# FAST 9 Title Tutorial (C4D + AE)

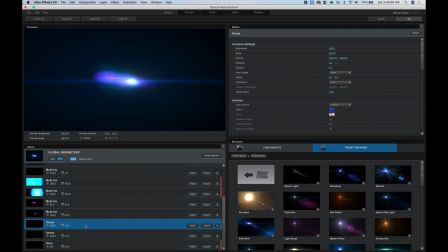(16:35)
The only thing is the streak. So I'm just going to go into the streak and stretch it more vertically. Yeah, about 350 looks good. And I'll just tune down the brightness of it so it's not as noticeable.
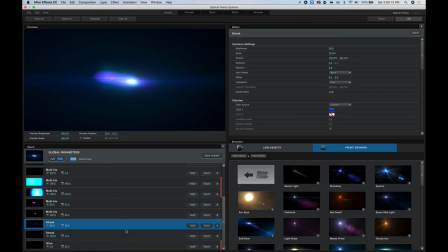(16:55)
Perfect. So you can see without it, with it. Great, hit okay.
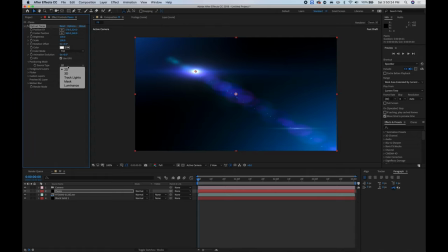(17:05)
And for positioning mode, make sure to choose track lights.
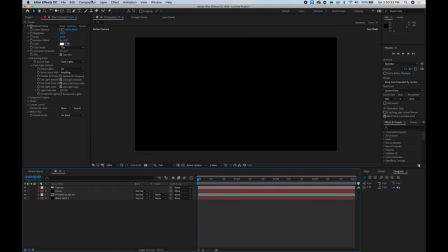(17:12)
Great, name starts with anything. And just go ahead and do layer, new light. Hit okay. So you can see we have our flare now.
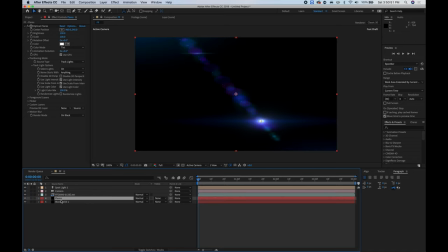(17:30)
And for flare mode, you can just bring it down under the solid and do screen.
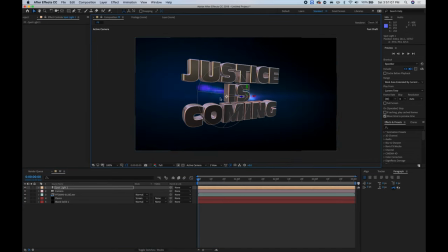Hit P for position, and just bring it closer to the camera.
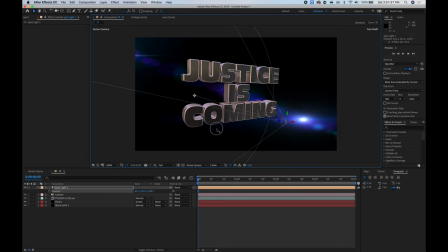So that it's slightly bigger in the scene. Bring it to the middle. Perfect. Now just duplicate the spotlight.
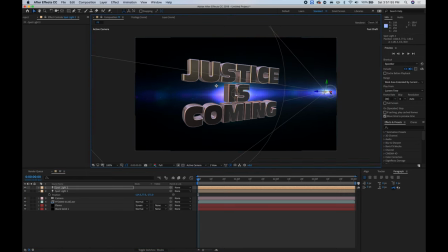(18:13)
Bring it over to the right to be off camera. Somewhere here looks good. The only thing is I'm going to go into the flares.
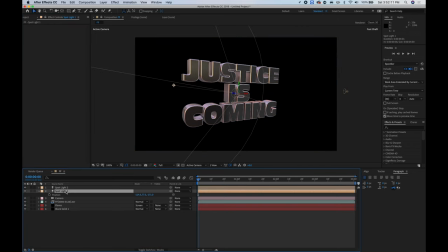(18:27)
Change name starts with A. And the middle one is going to be A. And I will duplicate the flare.
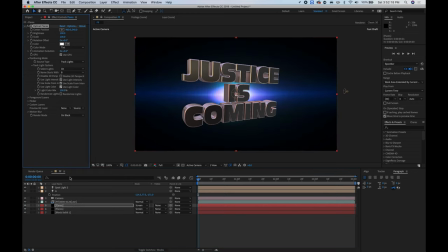(18:36)
Starts name with B, and I'll name this B. And I'll just bring this one to the front so that the actual flare
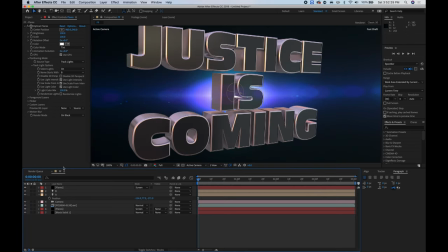(18:46)
lights up the text as well, as you can see right here. Perfect.
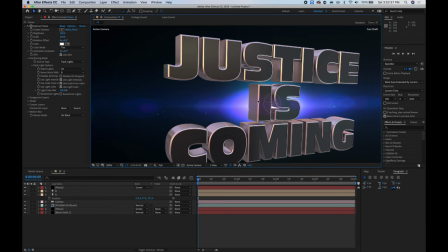(18:53)
Next step is to change the temperature on the text, because if you look at the trailer, it's a little bit more
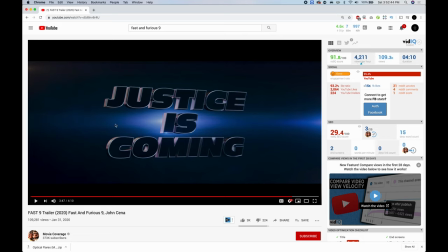(19:03)
a little more bluish, and a lot more contrasted.
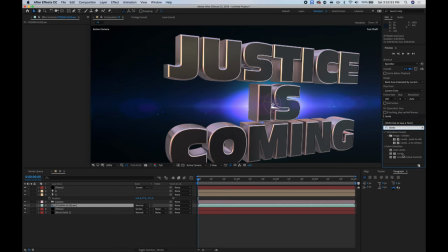(19:10)
So to do that, I'm just going to go to levels, take the levels, bring it onto our text.
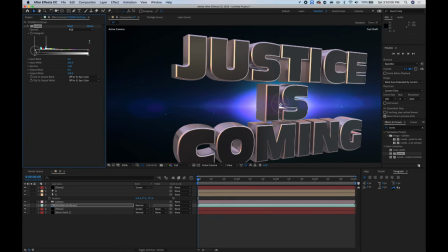(19:18)
Open this up a little bit wider, crush the black more. That looks good.
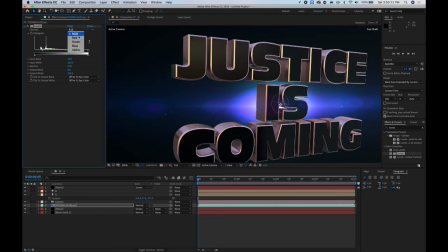(19:31)
Go into the red channel. And we'll just bring this down and go into the greens and bring that down slightly too. And then just go into the blues
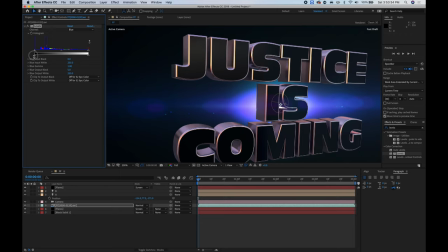(19:53)
and bring those out just a little bit. So you can see without it and with it, definitely a big difference.
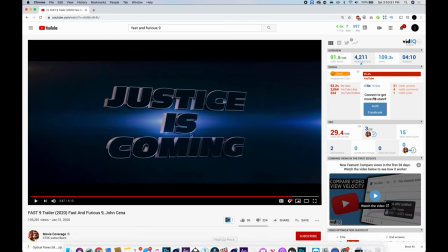(20:08)
And now you're kind of starting to look like the Fast and Furious title.
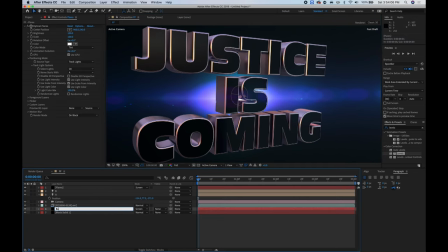(20:15)
All I want to do now is for the back flares, and I'll just rename this to black back flares. I'm just going to go ahead and get fast blur, put some fast blur on it, and blur this pretty heavy, maybe 80.